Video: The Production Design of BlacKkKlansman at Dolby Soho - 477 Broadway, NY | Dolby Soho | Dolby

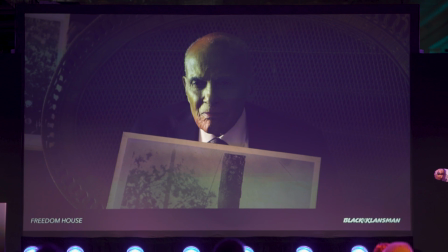Harry Belafonte was involved in this scene
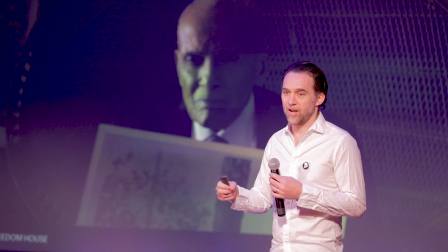the day that he came to set we had him for one day and everybody dressed up and everybody wore sort of Sunday
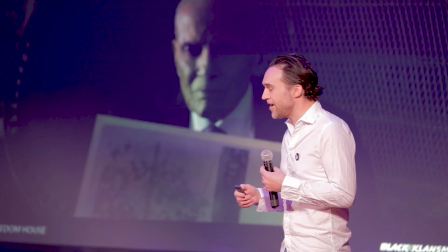clothes so everyone was in a suit or a dress and it just made the day more special he's a very special guy
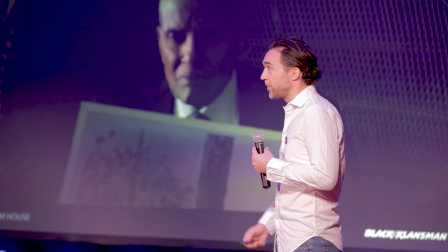and we were paying respect to him
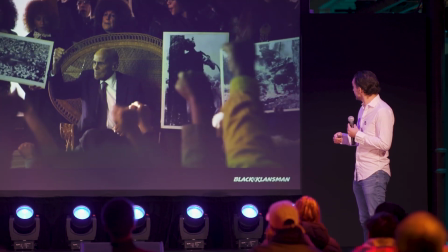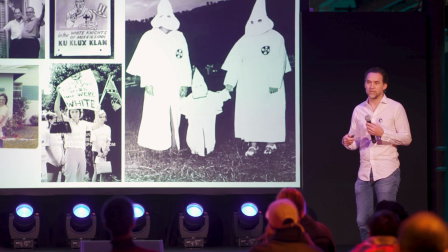there was also we painted that house we painted that room black and that was based on a picture
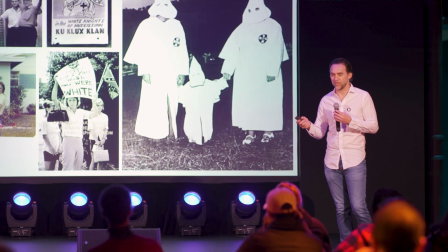and we're looking at the picture with Spike of the research and he's like yeah paint the wall black I said Spike
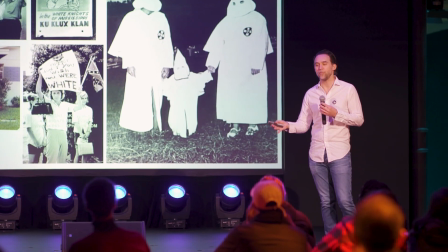that's a black and white picture
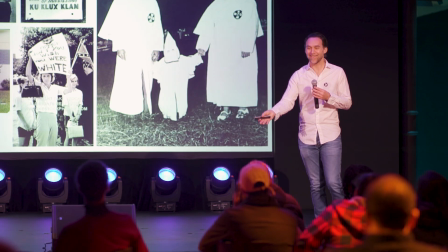but you can't say that wall is black he's like paint the wall black It's like, all right,
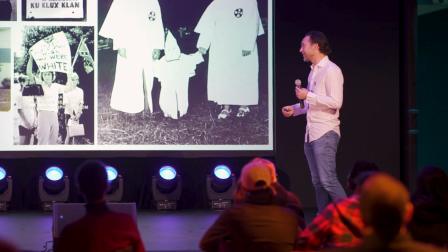all right, but whatever.
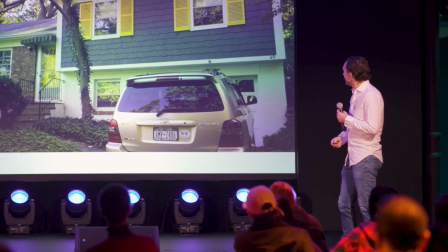So KKK, exterior, interior.
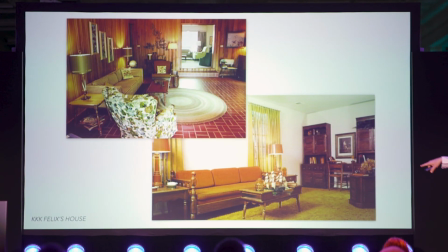This is reference from my set design, set editor, Kathy. The top left one is from another movie I worked on called The Help.
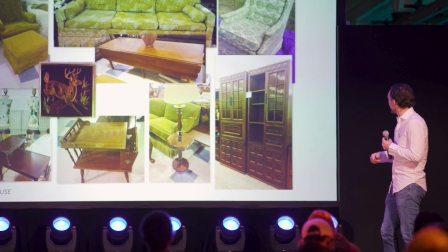We used this reference for this set.
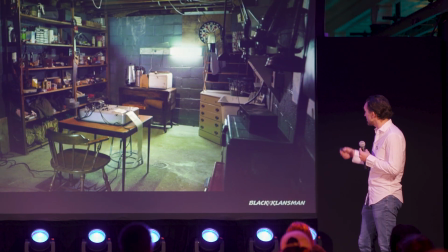So this set, we used the basement. This is location. It looks like a set, but it's a location.
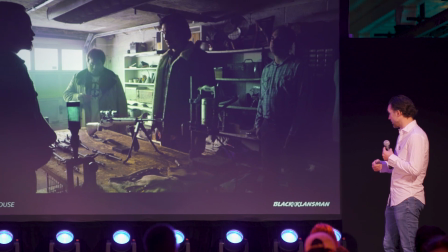We used the garage.
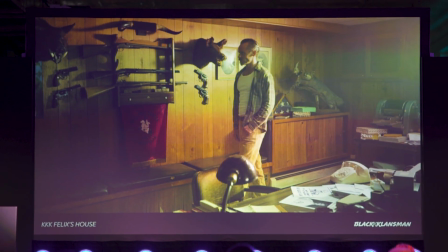And we used the rest of their basement, which looked just like this. Like, I almost, we had to do very little to make this.
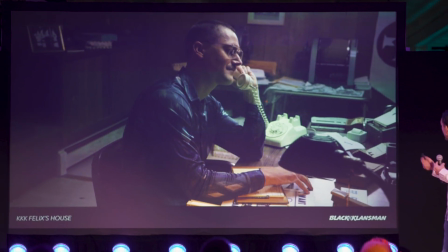I mean, they didn't have any of the KKK stuff in it, obviously.
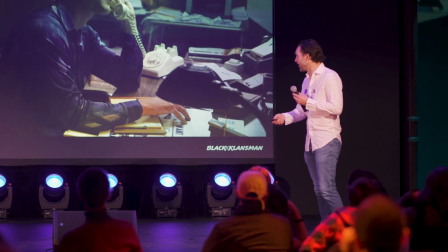And the cool thing was, it was an African-American family who owned this house.
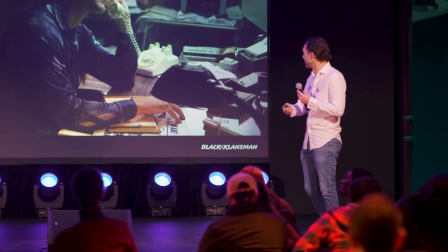And then their daughter came and worked on She's Got to Have It 2, season 2. in the art department, so it paid back.
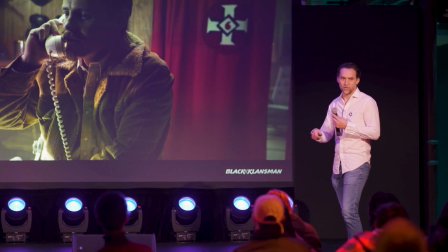The idea for this set was really to show it as an information hub where they're trying to disseminate information to the rest of the world.
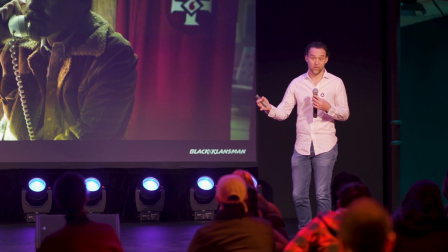If it were modern day, they'd have, like, servers down there, big servers doing bad things.
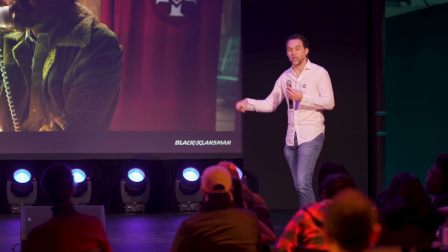Instead, it's a mimeograph machine, which you guys have no idea what that is,
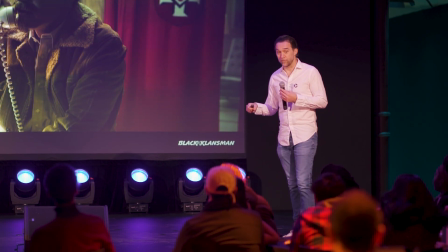but it's like a very primitive copy machine that smells great.
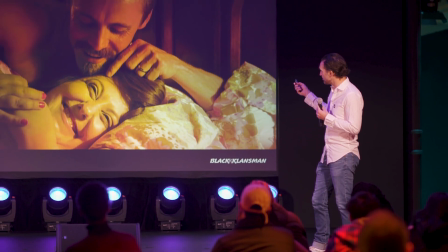This actually wound up being one of my favorite scenes in the movie just because it's so terrifying and so simple,
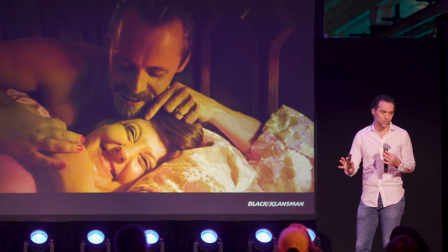and he never leaves that one shot, and he just lets them speak their horrible,
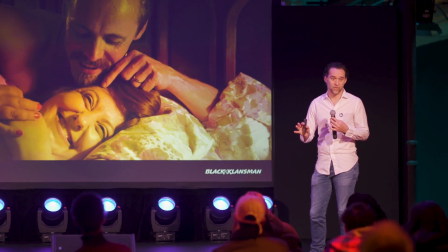horrible truth that they believe. and it's
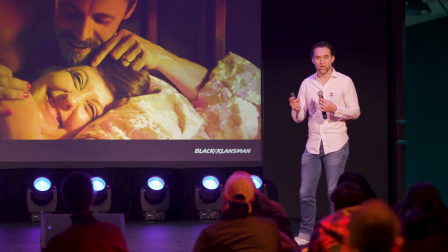quiet and it's still and Spike's a pretty cutty director but I thought his
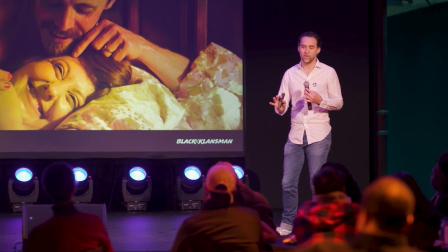choice to just stay on this and let them play this scene without doing anything else I
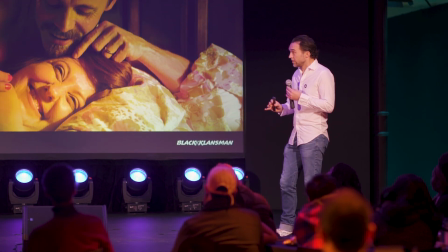thought it was really great and we dressed the whole room of course but we could have
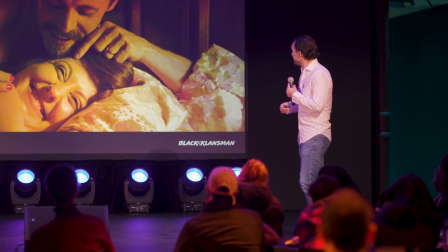just put the headboard there and a piece of green wall and we would have been fine that's what happens here's the living room, same house
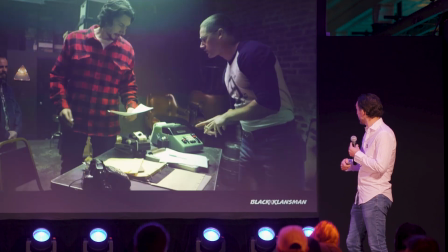This is a pool hall. This is in Williamsburg. We found a bar that we liked. This is the back room of the same bar.
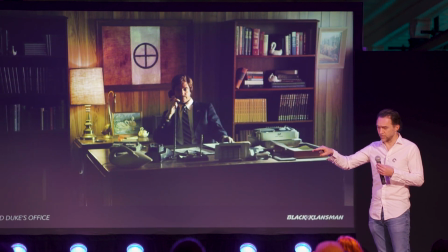David Duke's office, if you walked out of the back hall of the intelligence area of the precinct,
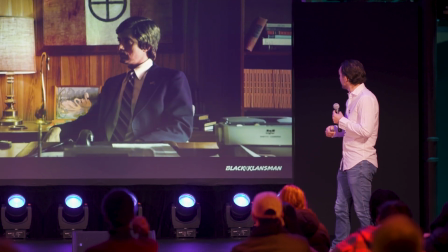you walk right into David Duke's office. This was on stage. And that, the flag behind him,
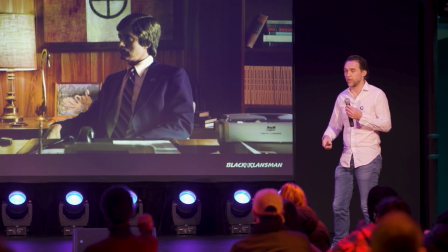he used to dangle out the side of his car when he He was on patrol, David Duke.
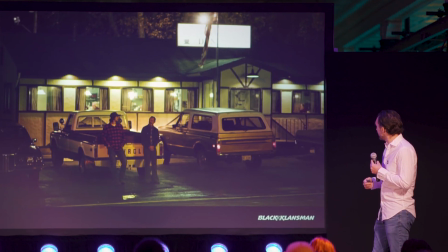Diner.
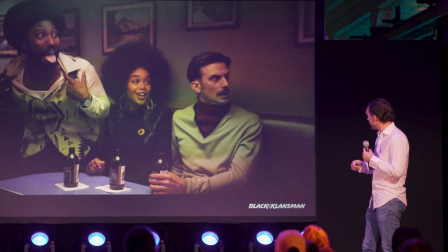This is a dive bar from the end. This is in Red Hook.
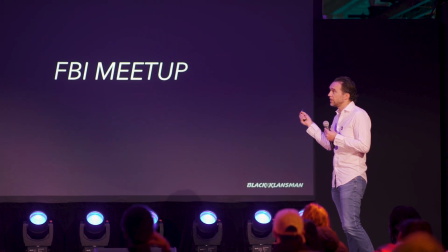And the woman who owned the bar said, I have a couple of apartments upstairs.